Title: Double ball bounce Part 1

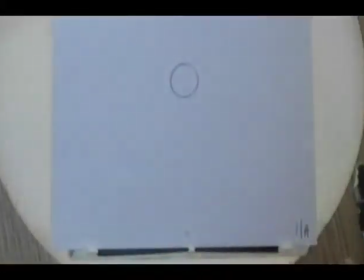Now, I brought in my drawings from last week, and what I did was I added in an extra drawing in between each one.
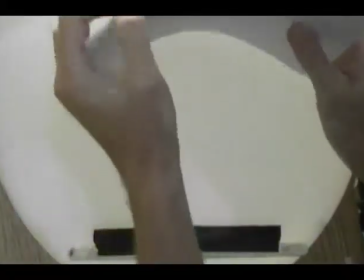Because later on I'm going to show you a variation where, as you remember last week,
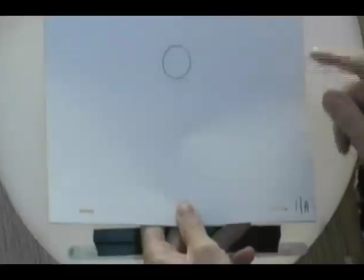we did everything on 2s, and then we shot some of the stuff on 1s, and then we played around with the timing a little bit.
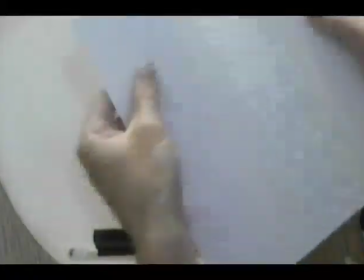We shot it on 3s. So this time what I did was I brought all the drawings on basically one drawing in between each one.
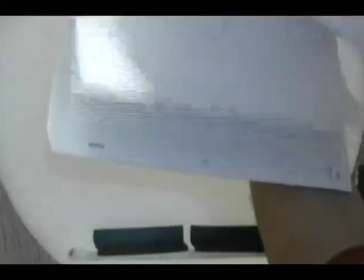So I've got, instead of 11, I've got 22 drawings all total.
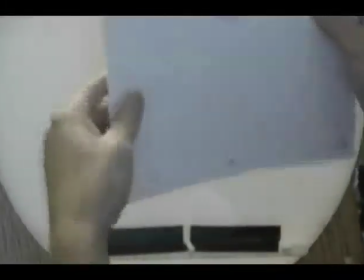And so what I'll do is I'll shoot this all on 1s, and you'll see the difference visually of how it looks so much smoother once you've filled it all in.
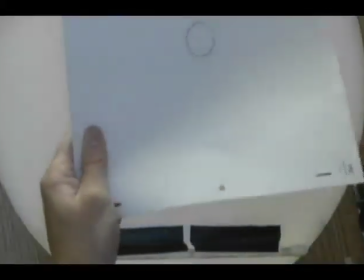As I mentioned earlier in the first class, we can still get away with stuff on 2s.
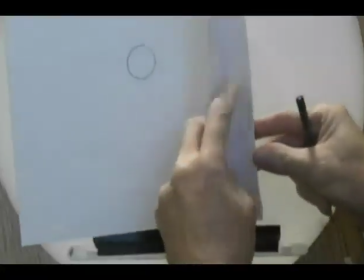And 1s, when you go to the 1s version,
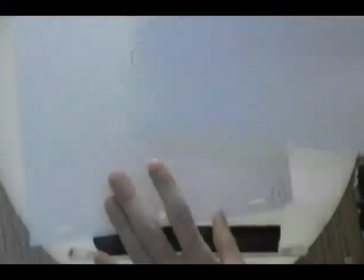what it ends up doing is it just gives you a creamier, smoother version of what you originally had.
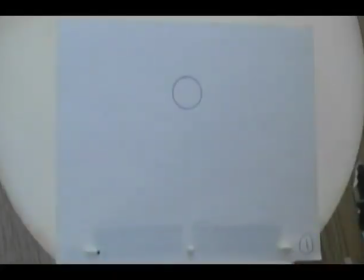So when you're thinking in terms of whether or not you're going to go to 1s or 2s, it's an issue of how much time is it going to take you, or if you're dealing with other people and you're actually working on a project where you've got money involved,
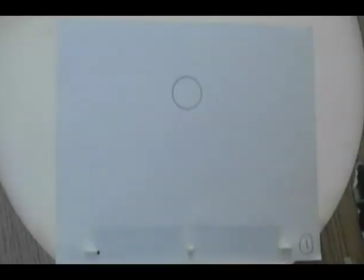it's going to cost you twice the amount of money because you're having to pay people twice as much money to do double the number of drawings. So you have to sort of weigh these factors out. There are certain circumstances where you have no choice, such as in a film like Roger Rabbit, where you're matching stuff up to live action.
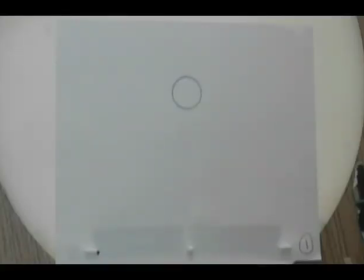Because the live action is all shot on 1s, you have to match the animation to it at the exact same time, otherwise it strobes. So there's an instance where your hands are sort of tied whenever you're blending stuff together like that.
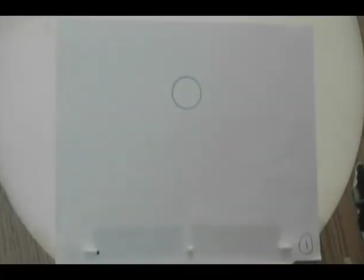But under normal circumstances, we can get away with 2s and a combination of 1s and 2s depending on the type of action that's taking place. And as we go through the semester with more and more assignments, I'll give you other examples of where you can play with your timing in order to speed things up, or instances where you
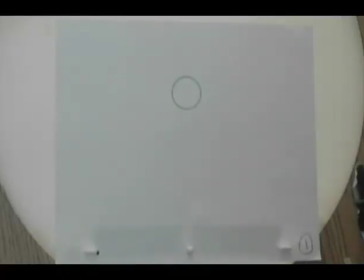are not necessarily speeding something up, but you're filling in the blank space in between the movements in order to make it clear as to what's going on.
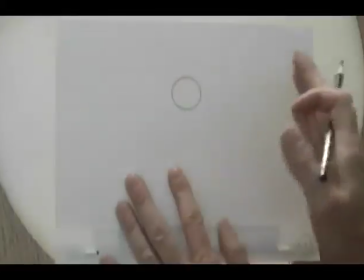And so that deals not necessarily with time as far as seconds go, but it has to do with time from a distance point of view.
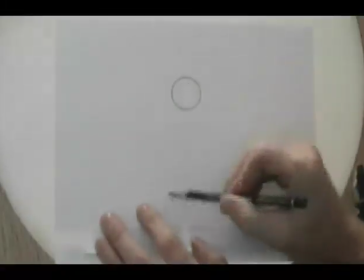So if, let's say in our instance here, we have our ball up here and we had the ball down at the bottom here, and we did want it to drop very, very quickly,
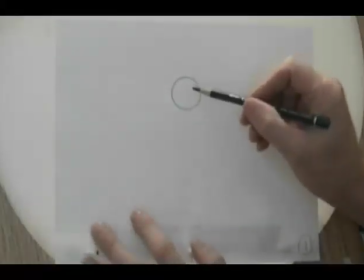so that essentially we want it to take 4 frames. So it's 2 frames here and 2 frames down at the bottom. But without that missing drawing in between, it'll appear as though this drawing just disappears and this one reappears over here.
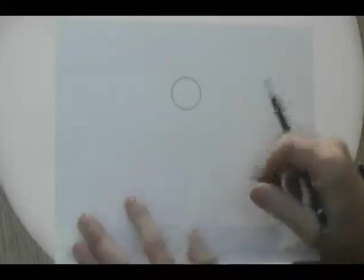So it's more of a instantaneous pop as opposed to a movement.
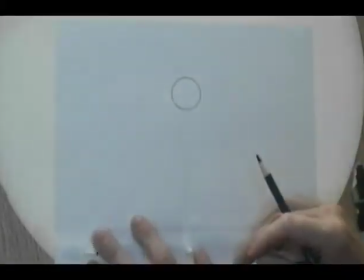So that's where we would have to fill in the blank space with something to actually move it from that one position to the other, and then shoot it on 1s.
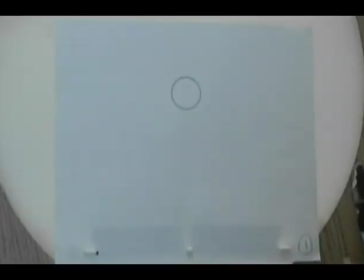So what we're going to talk about today is the idea of overlapping action. And in order to do that, there are 2 different types of overlapping action. And we'll deal with the first one in today's class, and then the second one we'll deal with next week.
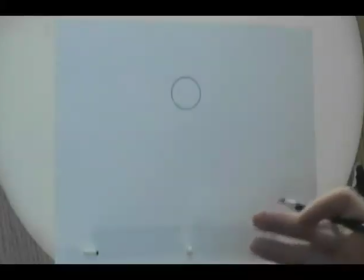Overlapping action, from its simplest definition, is basically that not everything happens at the same time.
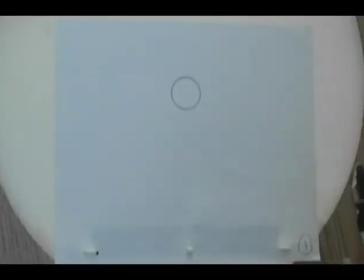It means that different things will take place at different points in time through the action that's taking place.
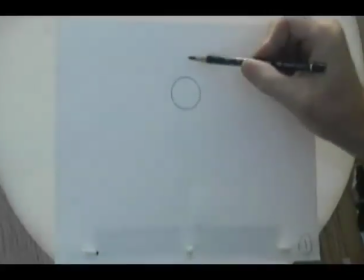And so with this, what we're going to do is we're going to add a second ball on top of this one here,
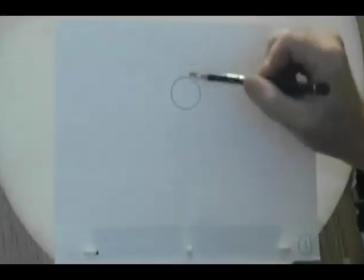and as this ball drops, we'll have this one react slightly after this one here,
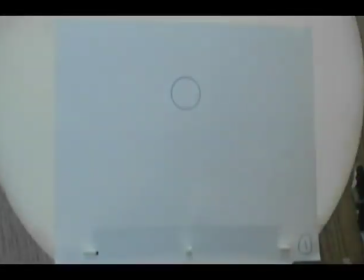and so it'll cause it to have a different type of an action to it. So I'm just going to separate out my drawings here because I don't want to have to in between everything on 1s. So just give me 1 second. This will give the other people time to get back as well.